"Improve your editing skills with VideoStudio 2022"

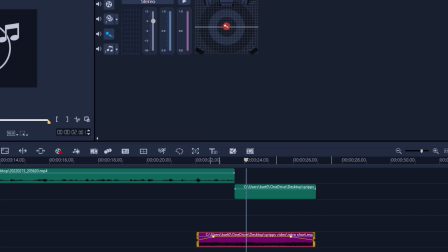(8:19)
I'll then fade out the audio and then bring in a new clip on top of that. So let's go just grab anything randomly like this.
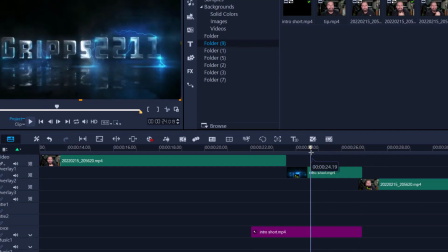(8:30)
Bring it just slightly underneath, and then I'm going to do the same thing. Okay, thanks for watching.
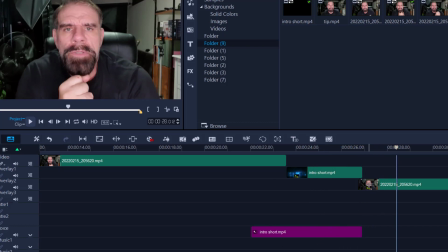(8:39)
So now this audio is still going to be part of this video clip, or this video clip you'll see first before you hear the audio. And that is then called the L cut, because as you can see, it's shaped like the letter L. This is shaped like the letter J.
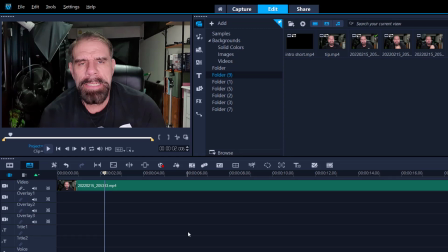(8:53)
B-roll is a very effective way to keep your audience engaged. So this clip I have on the timeline, it's roughly about 1 minute. And the last thing I want to do is just sit there and look at you for 1 minute because I'm pretty sure you don't want to see me for 1 minute. So I'm going to use things like B-roll to captivate you or reset your attention. So here I am talking about how to lose weight and I've got 5 tips.
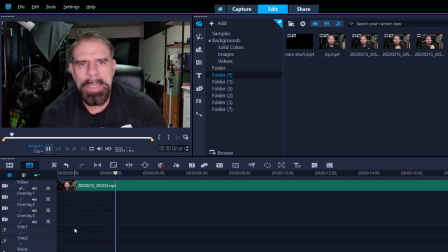(9:12)
Have a quick listen.
To lose weight easily.
All right, so where I say lose weight easily, I'm going to make a marker here.
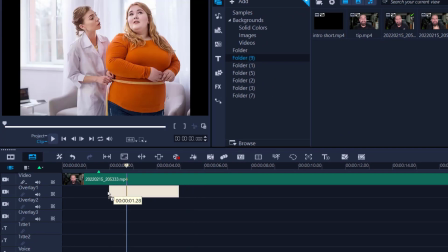(9:20)
And then I'm going to drag in a still image and place it right under that marker where I was talking about weight loss.
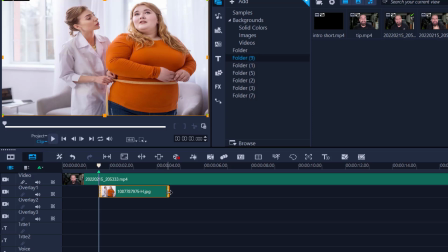(9:26)
So this then represents someone trying to lose weight. I'm going to then shorten this clip.
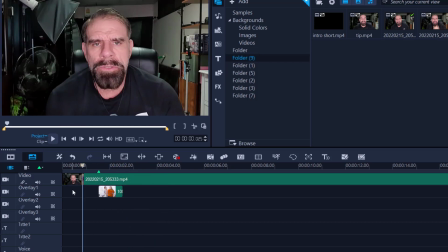(9:30)
So what it's going to do, as I'm talking, I'm going to direct you to something else.
To lose weight easily.
Okay. So I can make this anywhere I think it's appropriate. So let's keep listening.
Tip number one.
So tip number one, I can do two things here. I can go to the title track, create basically tip number one.
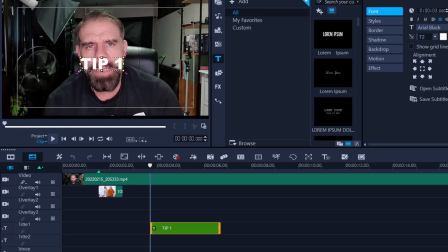(9:51)
Tip one like that. And again, I've reset your attention. so you can see something new that's happening in front of you. I may shorten that as well. Let's have a look.
Lose weight easily.
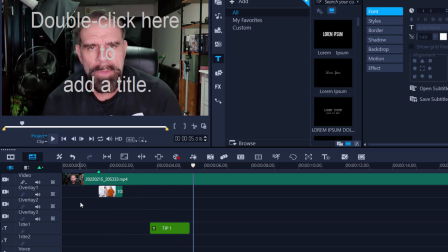(10:05) Tip number one, movement. Just keep moving.
Okay, now I could also make this onto the image file itself. Now, if I'm going to use a long image file, and let's get out of this completely, and I'm going to use a long image file.
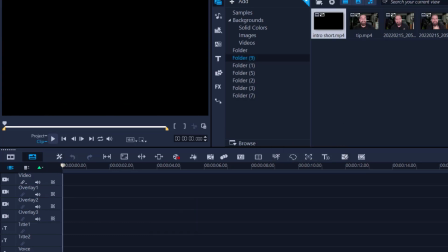(10:21)
Let's go over here, back into my project, and I have a photo of a house.
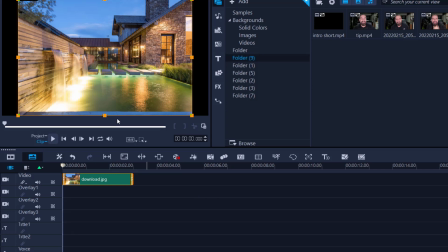(10:26)
Now, imagine I'm trying to tell people about how wonderful this house is. Now, just looking at this image, even for 2 or 3 seconds, can get quite boring.
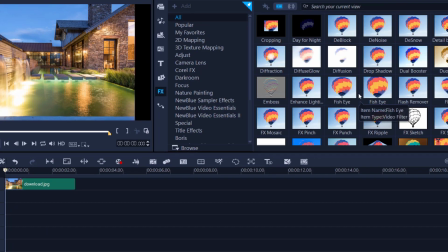(10:34)
So what I'm going to do, I'm going to animate this by going FX, and I might use something like a zoom filter or pan and zoom.
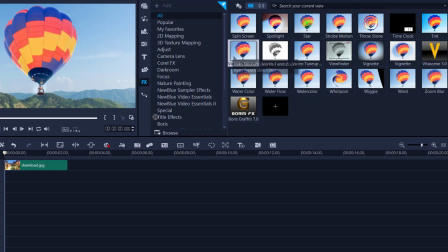(10:41)
So here, pan and zoom.
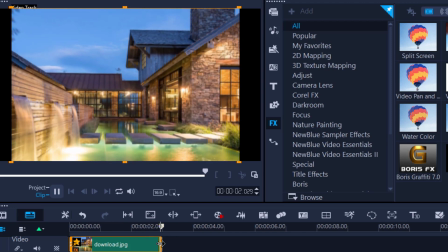(10:43)
And if I play it now, you can see that I'm actually talking about the house, but now physically make the video or the image come to life.
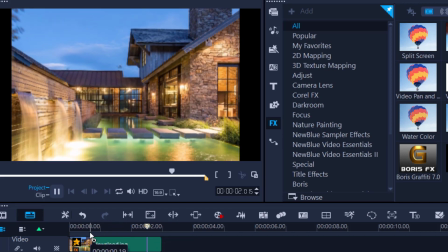(10:51)
And this is another form of B-roll. It's a very effective way to do it.
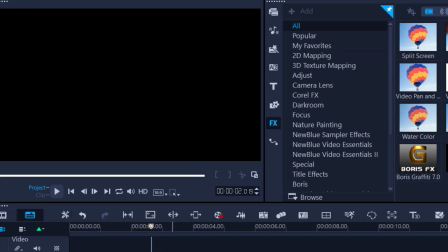(10:56)
And I'm going to show you one more method, and that's just using video itself. So let's go back into here.
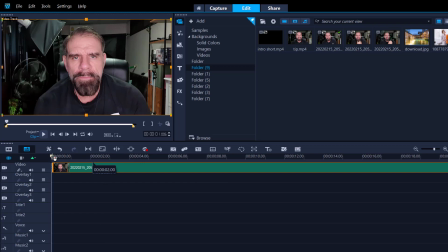(11:02)
I may grab my video again, talking about weight loss. And as I'm talking about weight loss, I'm most likely going to talk about, let's go to the gym.
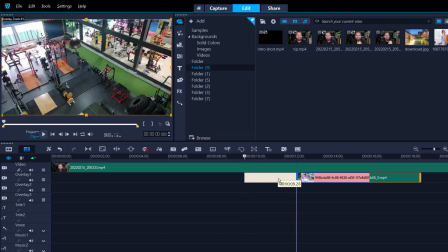(11:11)
So I'm going to go to the gym. And I'm going to grab a bit of footage from the gym. I'm going to mute the audio from the gym because I'm not interested in that. Mute. So again, as I'm talking.
Don't watch TV for too long.
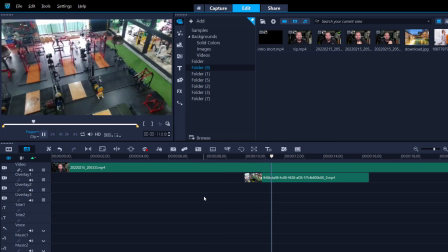(11:22) Don't sit behind the computer for too long. Keep moving.
And that's what B-roll does.
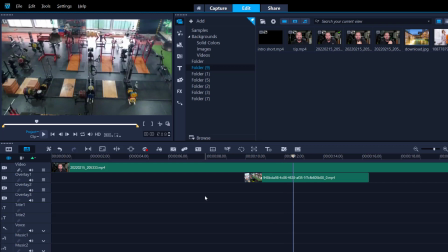(11:27)
And again, it resets your attention and gives the audience something else to look at.
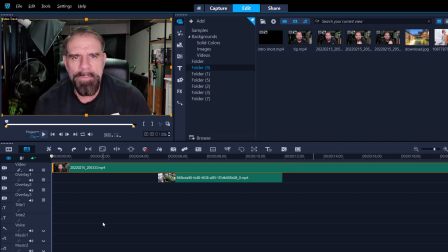(11:30)
Another little trip or trick that I can show you with using attention resetter is I'm going to flip where I'm sitting.
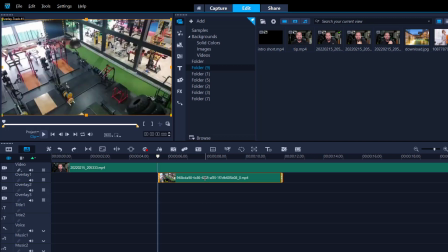(11:38)
So I'm going to highlight the overlay clip, go to the end.
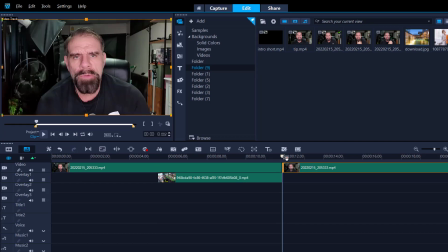(11:42)
Highlight the main track, split the track, and just maybe until I go to another B-roll.
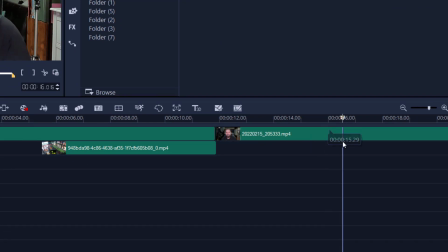(11:49)
So predominantly that's within about less than 10 seconds time. I'm going to do this again, split the video.
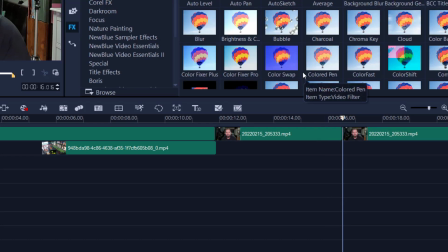(11:55)
I'm not going to delete anything. Instead, I'm going to apply a new filter called the flip filter. So let's have a look for that, the flip filter.
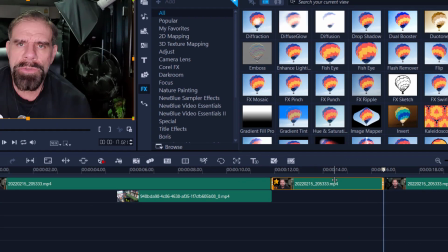(12:01)
Here it is. And what I'm doing here is I'm sitting differently now.
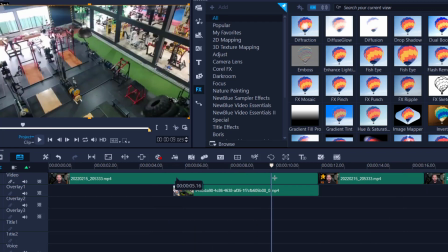(12:06)
So I'm going from this angle, watching the B-roll, but when you come back, I'm sitting on this angle.
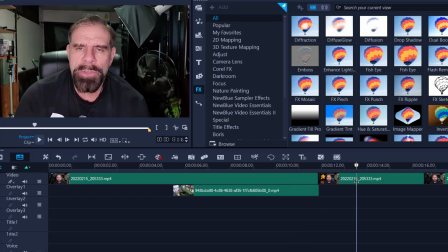(12:12)
And this is very effective if it's a long range shot.
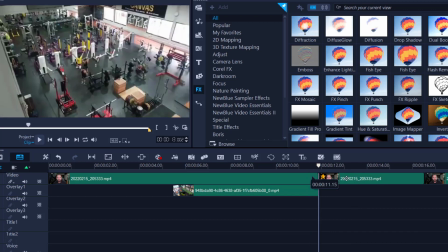(12:15)
It looks like you're using multicam, but in actuality, all I'm doing is just flipping my footage.
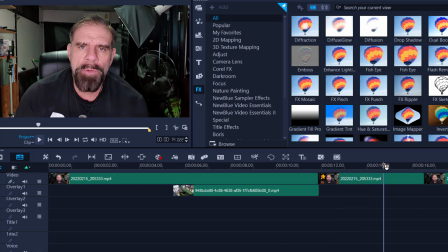(12:21)
So it looks like I'm sitting differently. And again, it catches you off guard and gives you another attention resetter. There you go.